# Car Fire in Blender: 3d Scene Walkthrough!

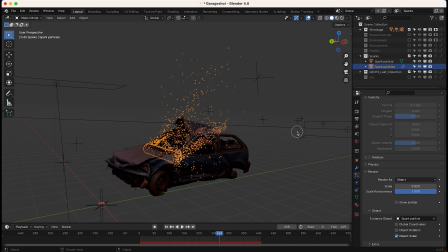[12:25]
You could make the particles get smaller over time, but I found that this result was looking pretty good, so I went with it.
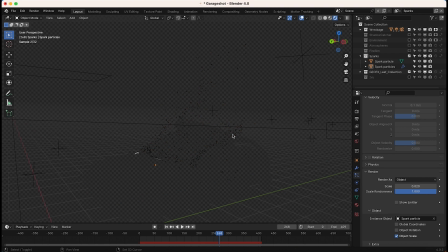[12:30]
On this view layer, again, I have our car labeled as a holdout, so you can see, again, wherever our car is, it is hiding the spark particles. I don't know if you can tell, but it's just quick holdout collection so that we can composite these sparks on top of our burning car with a lot more ease.
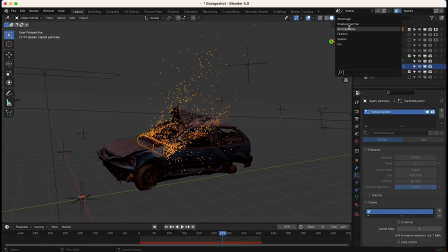[12:46]
So finally, after adding our fire and smoke view layers to bring our simulation to life, I wanted to add some more haze elements on top of our composite, but I wanted to do this in 3D space.
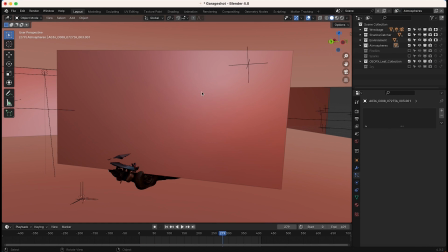[12:56]
So as you can see here, if I go to our atmospheres view layer, we have a whole bunch of different planes that I've added into our scene.
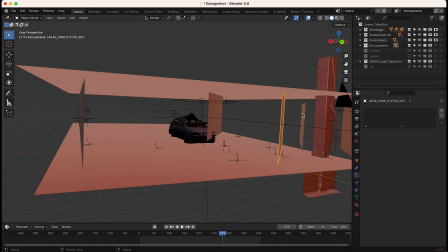[13:02]
And these planes are just basic 2D smoke elements that are from our atmospheric smoke elements add-on.
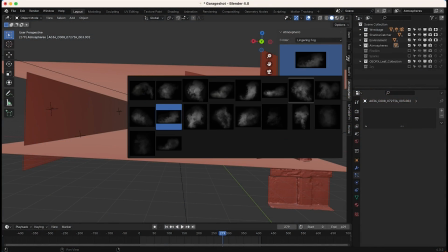[13:08]
And I believe I've used some of the lingering fog collection here, which is kind of some slow moving smoke elements, and I've just imported those into our scene.
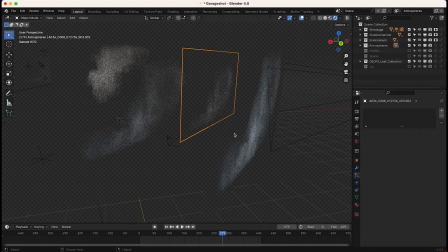[13:17]
And as you can see, if I go into rendered view, we just get 4 smoke elements, 3 of which are the exact same one. The 4th is a little bit different here, but I've just layered these in 3D space in front of our camera.
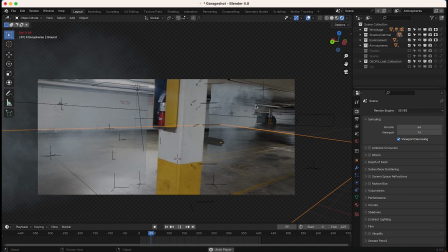[13:27]
And then as our 3D camera moves around the scene, since these smoke elements are parallel to the camera, they're still really great parallax and they create kind of a 3D look.
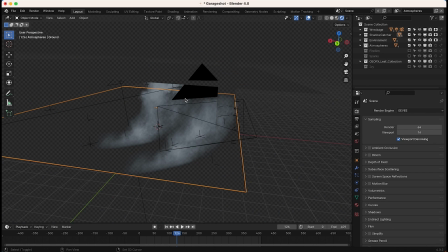[13:35]
And using these 2D smoke elements is a really great way you can enhance your 3D scene without increasing computation time.
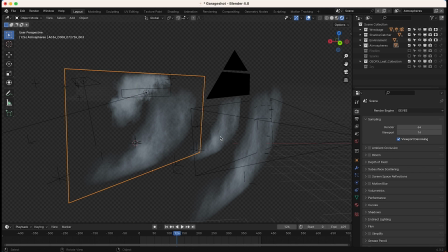[13:42]
So, you know, you don't have to create an actual simulation every time you need a little bit of haze in your scene. You can just use these live action smoke elements and put them on cards, and as long as your camera isn't moving all the way around them to where, you know, you would see them from a side angle,
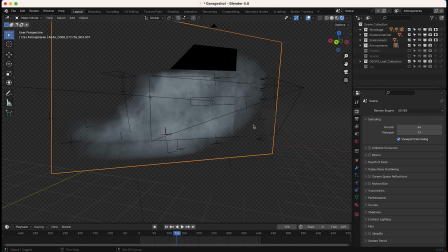[13:57]
if you see them from the front and they're moving, you know, side to side here,
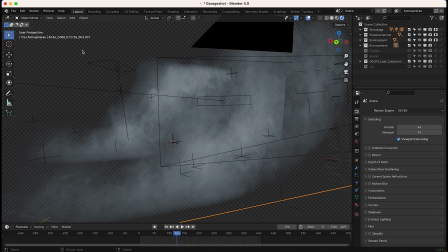[14:00]
you can create some really interesting and enhance a lot of realism very quickly in your scene just by layering these different elements into Z space.
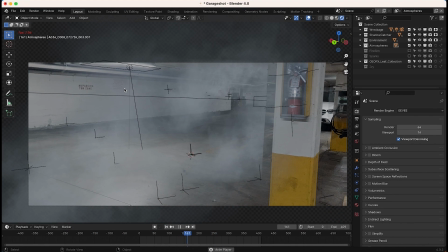[14:08]
So that's what I've done here. You can see if I kind of scroll through my scene, we just have these smoke elements that are going to be great when composited on top of everything.
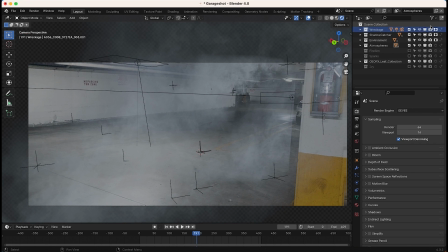[14:16]
And you can see that I've also made our wreckage a holdout, which is why we're getting this hard edge right here.
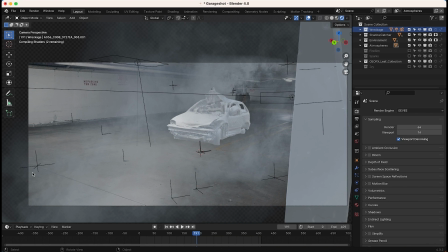[14:21]
But if we turn that off, we can see our car in its entirety comped in with all of our different smoke elements here.
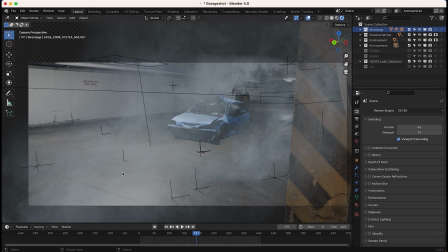[14:27]
And I find that combining the CG fire simulation with some live action smoke elements like this really helps to build the realism and create a much more organic looking feel.
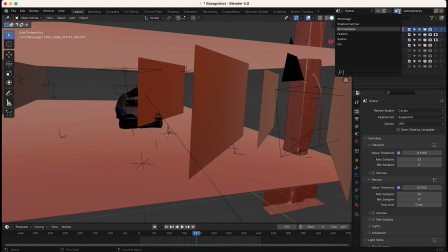[14:35]
Finally, after adding our atmospheres to the scene,
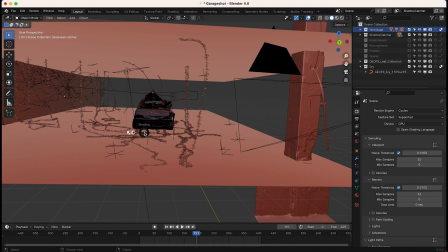[14:38]
I've just created a very basic shadow catcher view layer layer. And all this is all of our elements enabled as indirect only,
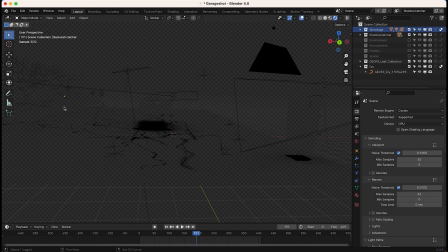[14:45]
and then we're rendering out on our planes here in the background and foreground a shadow pass so that we can then composite our
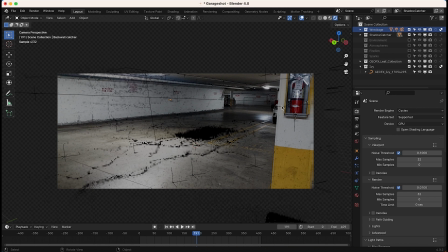[14:52]
shadows separately. So you can see I have our ivy collection as an indirect only layer, meaning that the ivy will create shadows based on its geometry, but we're not actually rendering the ivy itself. And we also have our car wreckage and pillar collection here enabled as indirect only as well.
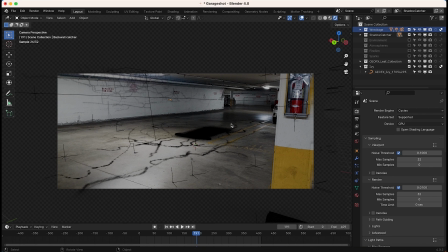[15:06]
Again, so it won't actually be rendered in our scene, but that geometry will affect the shadows that are rendered on the shadow catcher planes that we have created in our scene.
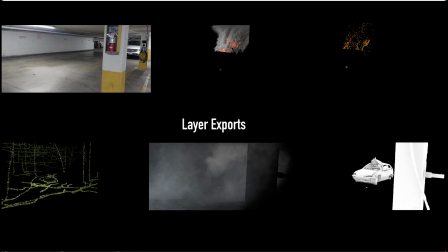[15:15]
Anyways guys, those are the 6 view layers that I have created for this shot.
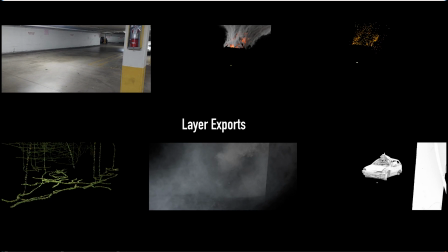[15:18]
After creating all of these elements and separating them into their own view layers, I've rendered them out separately and then got into the compositing process all inside of Blender.
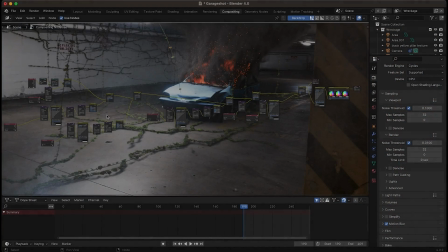[15:26]
Alright guys, here we are inside of the compositor. As you can see, it's a fairly simple node setup here.
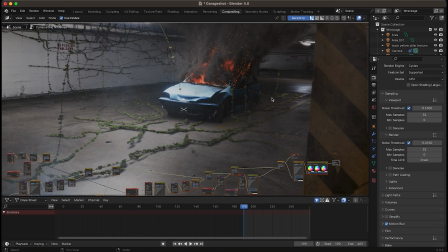[15:31]
This is our composite without the final color grade on top of it. As you can see, looking pretty cool here. I'll just go through the various passes that I've overlaid on top of each other in this node compositing tree.
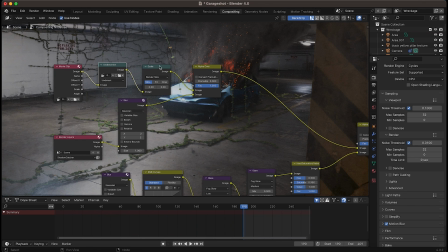[15:41]
So as you can see here, we're starting out with our movie clip with some undistortion in a scale node, and we're overlaying our shadow catcher on top of that.
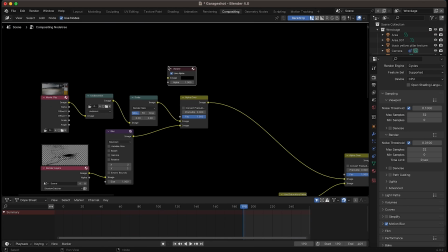[15:48]
So I'll go ahead and just show you guys with a viewer node real quick what this looks like by itself.
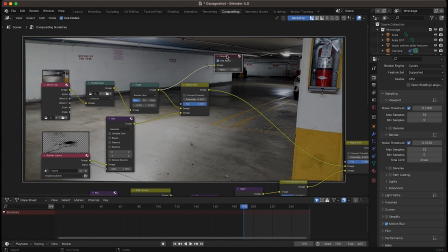[15:52]
So we have our live action shot, then we've overlaid with our shadow catcher view layer our shadow like so.
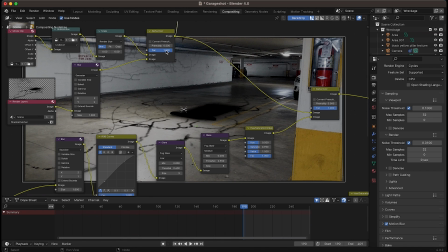[15:58]
And you can see our shadows are looking pretty deep here. I have our factor at 1, but obviously we could dial this back as well if we wanted a little bit less.
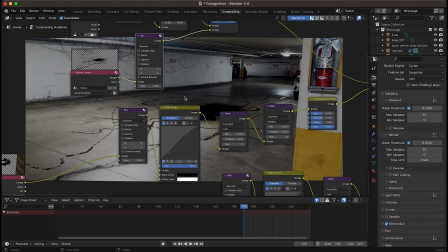[16:05]
And I've also added a little bit of blur to our shadow just to get rid of some of the noise sampling and to blend it into our shot a bit better.
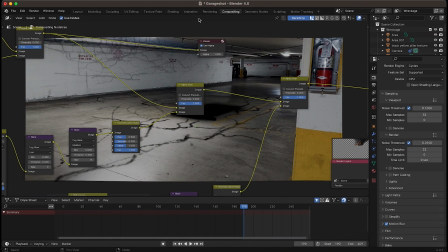[16:12]
Then next I've added our car wreckage view layer on top of everything. So as you can see here, if I overlay this, we've overlaid our car wreckage.
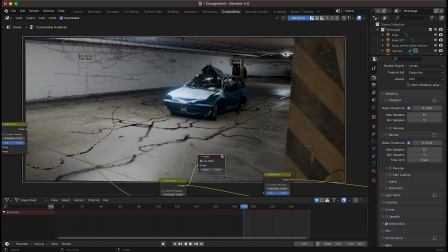[16:19]
As you can see, I have some glare on that as well to create some flaring. Just because some of the lights in our scene had some flaring from our live action shot, I tried to replicate that as well.
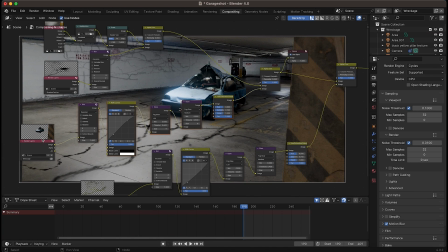[16:27]
And you can see I have a variety of different effects on our car here. This is our car wreckage view layer by itself.
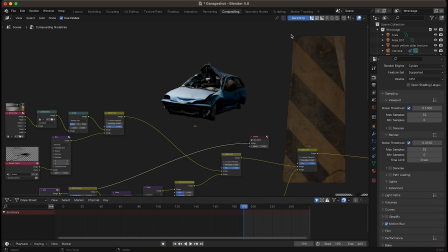[16:33]
And then I've blurred it here 2 pixels to make sure it wasn't too sharp compared to the rest of our footage.
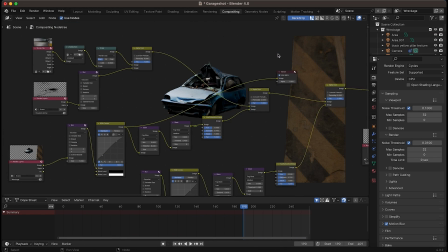[16:38]
I've added some RGB curves to it to just dial it in a bit more. And then most noticeably, I added those glare nodes on top of everything.
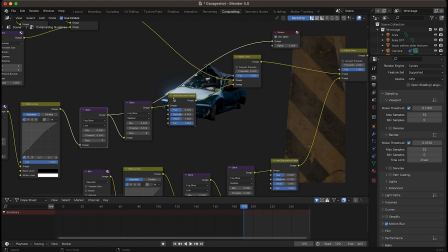[16:44]
So you can see here, a little bit of glare there, and then a little bit more with this glare node, like so. And that just helps blend everything together.
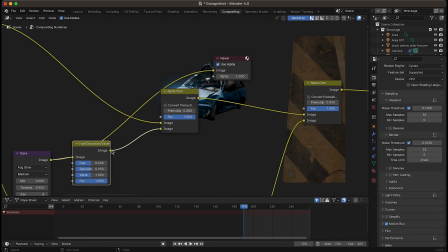[16:52]
And then I've also desaturated our car with this hue, saturation, and value node to get this final result before overlaying it on top of our footage, just like that.
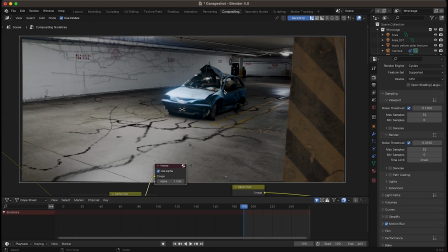[17:00]
So now we have our car wreckage in addition to our shadow pass. The next layer that I added was our ivy.
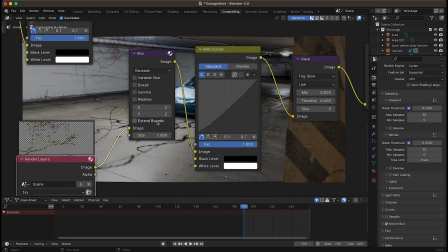[17:05]
So as you can see here, we have our ivy pass by itself. I've run it through some blur and RGB curves to dial in the color a bit more.
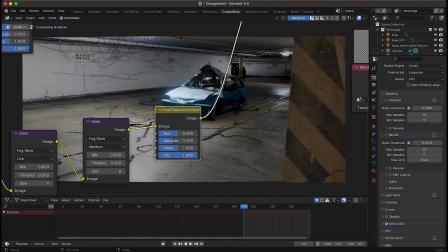[17:11]
Then I've also added some glare to it just to match it to our car layer. Again, some desaturation on that as well.
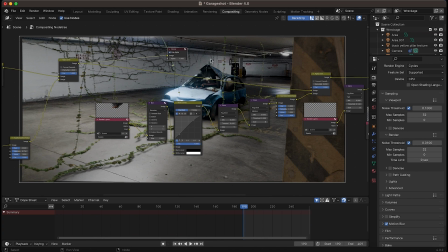[17:17]
So you can see with our ivy, we have this. And next I've added our fire simulation on top of everything with all of these nodes.
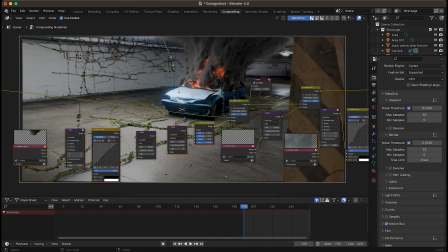[17:25]
And you can see a little bit of sampling on our fire.
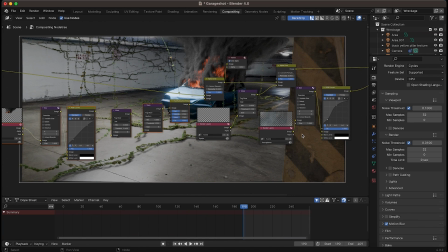[17:27]
It's not perfect, but once we've added those sparks and that final grade on top of everything, in addition to those atmospheres, which you'll see here in a second, it helps blend everything together fairly nicely.
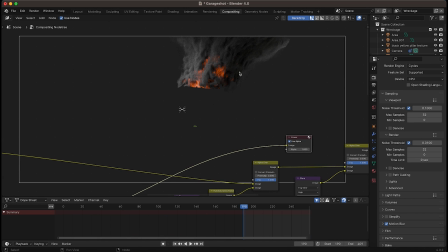[17:35]
So you can see here we have our fire with its holdout from the car. I've added a variety of color correction tools here.
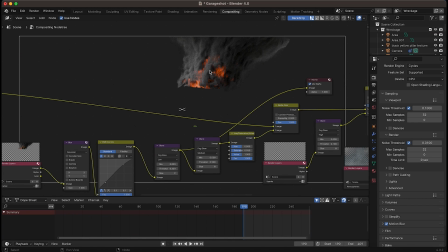[17:42]
So we have some curves and some glare. The glare really helps blend in the fire into the scene a bit, especially this last one, I think.
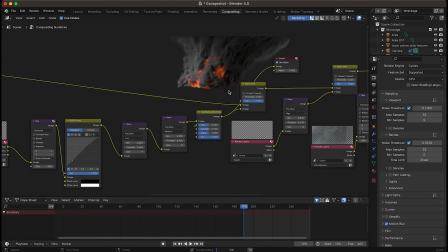[17:50]
And again, some hue and saturation as well, because it was a little bit too orange for me.
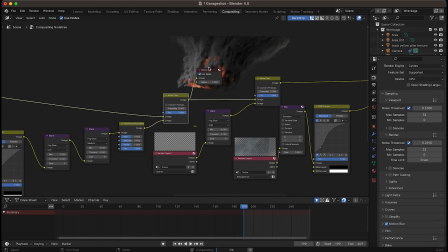[17:54]
So I just dialed it back a bit, and then overlaying that on top of the rest of our composite with the alpha over node.
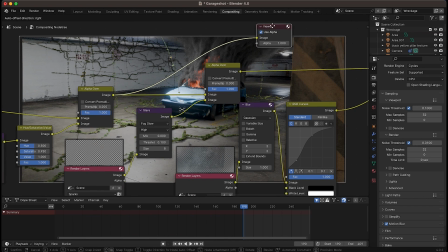[17:59]
And then next, of course, we added our sparks on top of our fire. So you can see here, we've overlaid our spark system on top of everything.
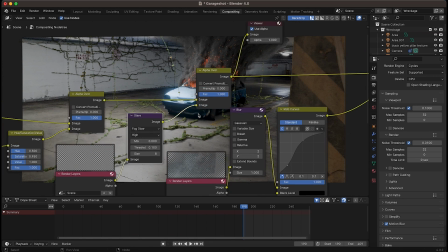[18:06]
And you can see I've added some glare to those sparks to make them a little bit more bright in our scene.
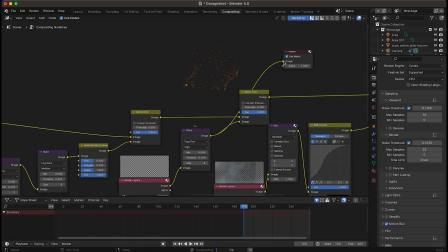[18:13]
There's our spark view layer by itself, and then we've added some glare to those sparks like so, and then finally overlaid them on our image.
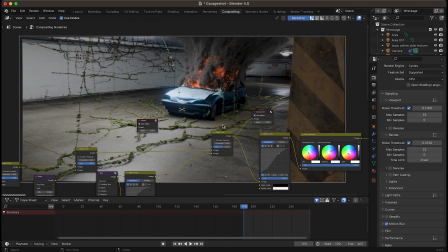[18:19]
So now we have our sparks on top of everything, which is helping to make it a little bit more chaotic.
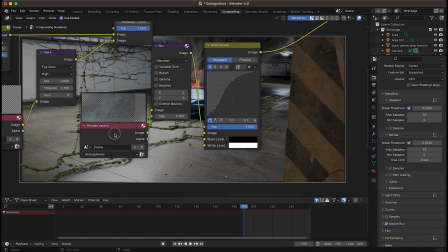[18:24]
And then finally, we've added our atmospheres view layer on top of everything.
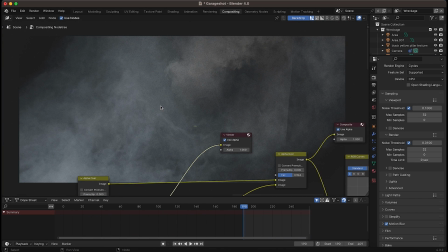[18:28]
So we're taking this view layer right here, and then I've added a little bit of blur on top of that just to help blend it into the scene a bit better. And you can see the holdout from our pillar working nicely on these atmospheres here to help blend it into the scene.
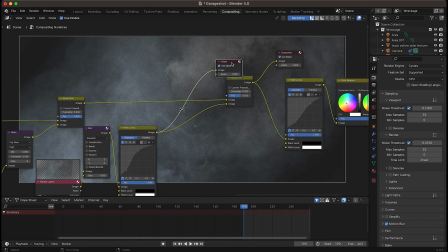[18:39]
I've also added some RGB curves on top of our atmospheres to just give it a little bit more contrast, make it a little bit more punchy in the scene.
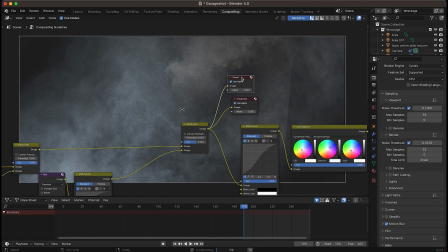[18:46]
And then finally, we've overlaid that on top of the rest of the composite with our alpha overnode.
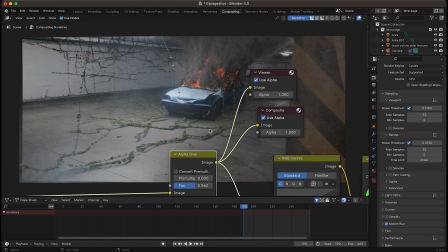[18:51]
I only have this alpha overnode at 0.56, so dialing back those atmospheres by around half. You can see if I can dial this up, we can get a much heavier haze, as you can see there.
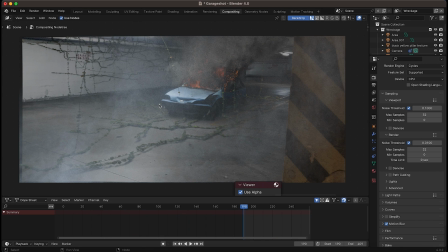[19:00]
And then if you wanted to boost the contrast on that, it also would look pretty nice and honestly maybe a little bit more realistic, but I wanted to really draw more attention to the simulation here in the background,
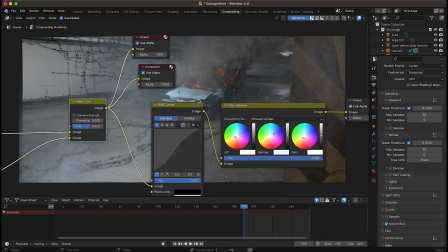[19:09]
so I decided to go with a slightly less smoky look. And yeah, after that I added a basic color grade.
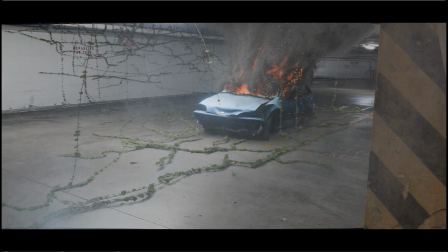[19:15]
I actually did the final color grade inside of Adobe Premiere. I added a Fujifilm LUT because I tend to like that Fujifilm look, and that's how I got my final result.
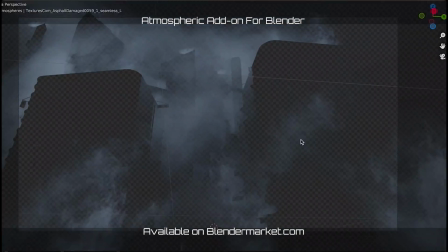[19:24]
Anyways guys, that's it for this video. I hope it was helpful. As always, feel free to leave a comment if you have any questions or suggestions in the comment section below.
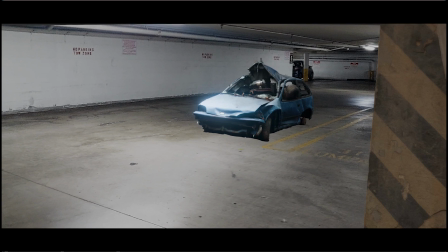[19:30]
Subscribe if you're interested in more visual effects and filmmaking content, and I'll see you in the next video.